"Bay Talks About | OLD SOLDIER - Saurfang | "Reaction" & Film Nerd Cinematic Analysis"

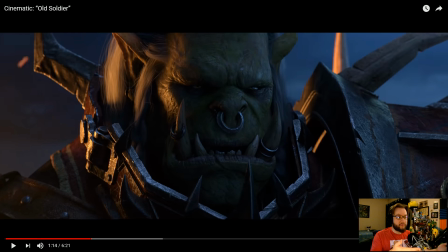Obviously, our troll good boy is talking about how many are out there on the Alliance side, right? Saurfang's too many response is not straight up flatly a
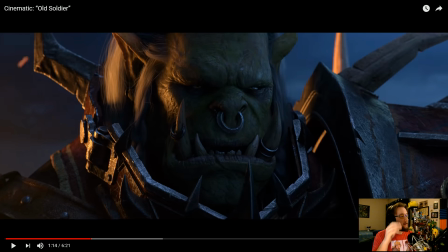response to how many are present on the battlefield. Just, there's so many too many's for him. In a way, I think he's responding with too many battles because he's a very old orc. One of his old quotes is that if you can, don't grow old,
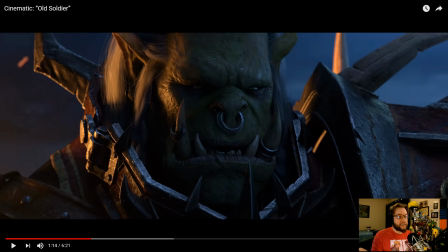or don't grow old if you can, because of all the stuff that weighs down upon you over time.
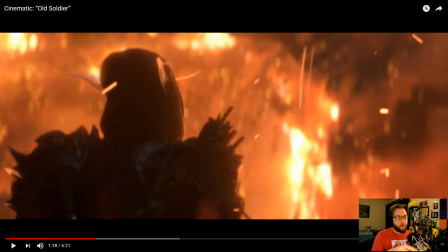Like this, for example. There's a Foley note I want to bring up here, or like a how audio design is done. I don't know how they did the screams. Many people have commented on the screams of the Night Elves at the Burning of Teledrassil.
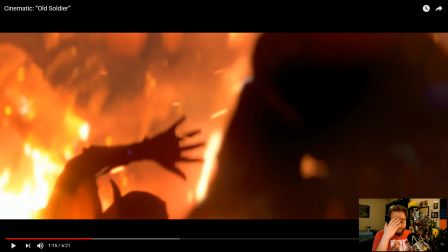Too many.
But too many can also mean how many innocents died just recently because of this. Sometimes you actually record individual voices screaming and then mix them all together in tons of different layers.
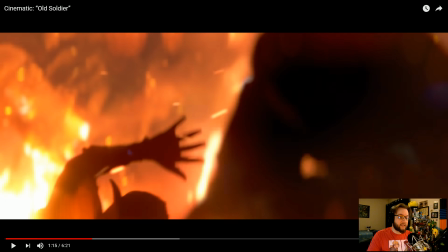Or you actually mix small groups of people to get different actual, like, ambiences and different, like, you have multiple microphones, but you have different distances on different people in, like, one recording space that are all doing the screams.
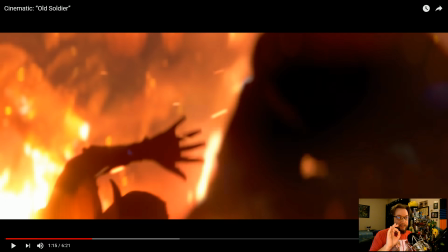I don't know how they did this because there's not a lot, but there's very key balance between different scream pitches. And of course, this reveals the Sylvanas scene.
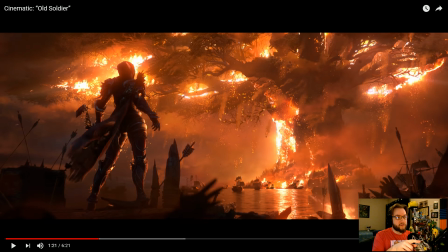I still think it's weird how the cinematic description of Teledrassil is nothing like the actual in-game Teledrassil. It's very strange because how do you live in this tree? It doesn't look that large in comparison to what it actually is in-game. But again, I think I talked about this in the Sylvanas short,
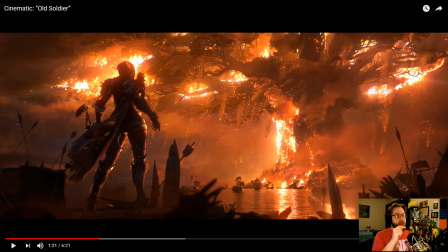when her right hand is similarly posed where she kind of looks like she's aghast at what she has done, both in her, I did it, okay, right? And then also how she's kind of like, whenever you get surprised by something, your natural human reaction is kind of, you pull back.
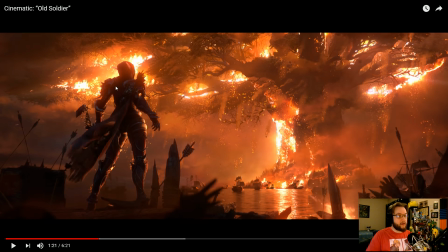If you look at how her back and her shoulders are arched backwards, again, conscious decisions of trying to show emotion through not saying it or explicitly verbally, right? Her shoulders are back. So she's kind of like, oh, but
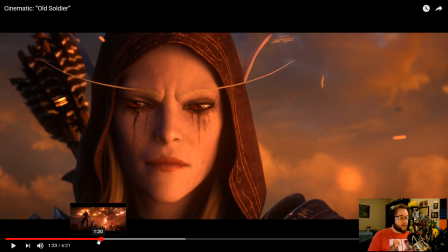her face, however, on that short frame there, shows something very different, that she actually enjoys this, which is kind of a mixed emotion.
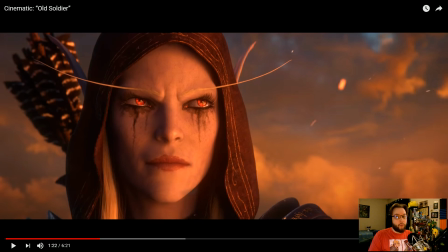Yeah, but I don't know. I don't know what her emotion's supposed to be, which is the whole point, right?
There is no honor in this.
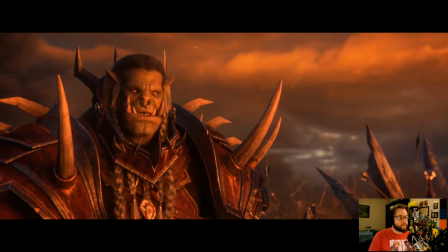They will come for us now. All of them!
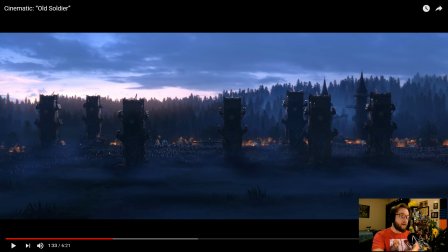The cut between a narrative line of all of them signifying how much, you know, what's on the horizon there. Obviously, how big of a ridiculous amount of Alliance will then storm Lordaeron.
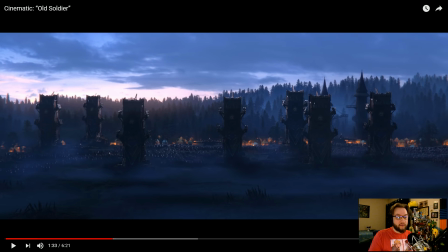Cuts to showing the all of them, right? It's a narrative 1-2. Mm.
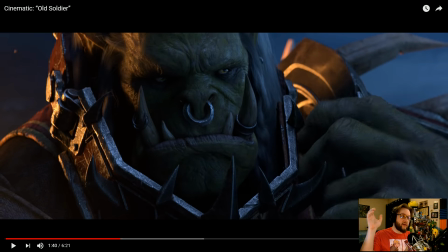And again, see, we're back to Saurfang. We lose the ambience of the Alliance in the background as we go back to his perspective.
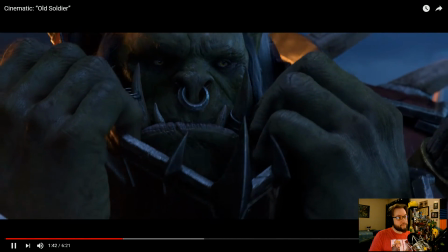My father, Hikazi, he fought with you in the Third War.
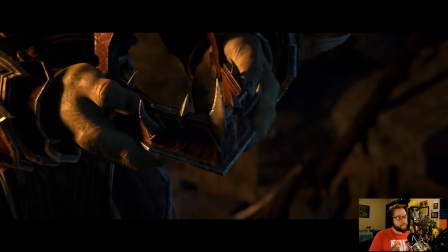He told me stories. How you could cut down 10 enemies with a single blow.
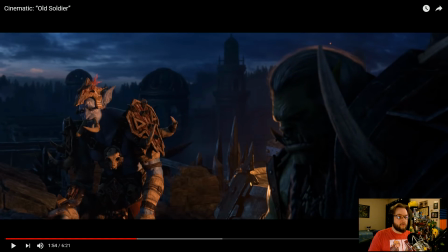Notice, too, obviously he's an old man. He's very tedious with his, or very meticulous is a better word for what he's doing with taking off his armor. But in particular, it shows that his first shoulder pad he lets down.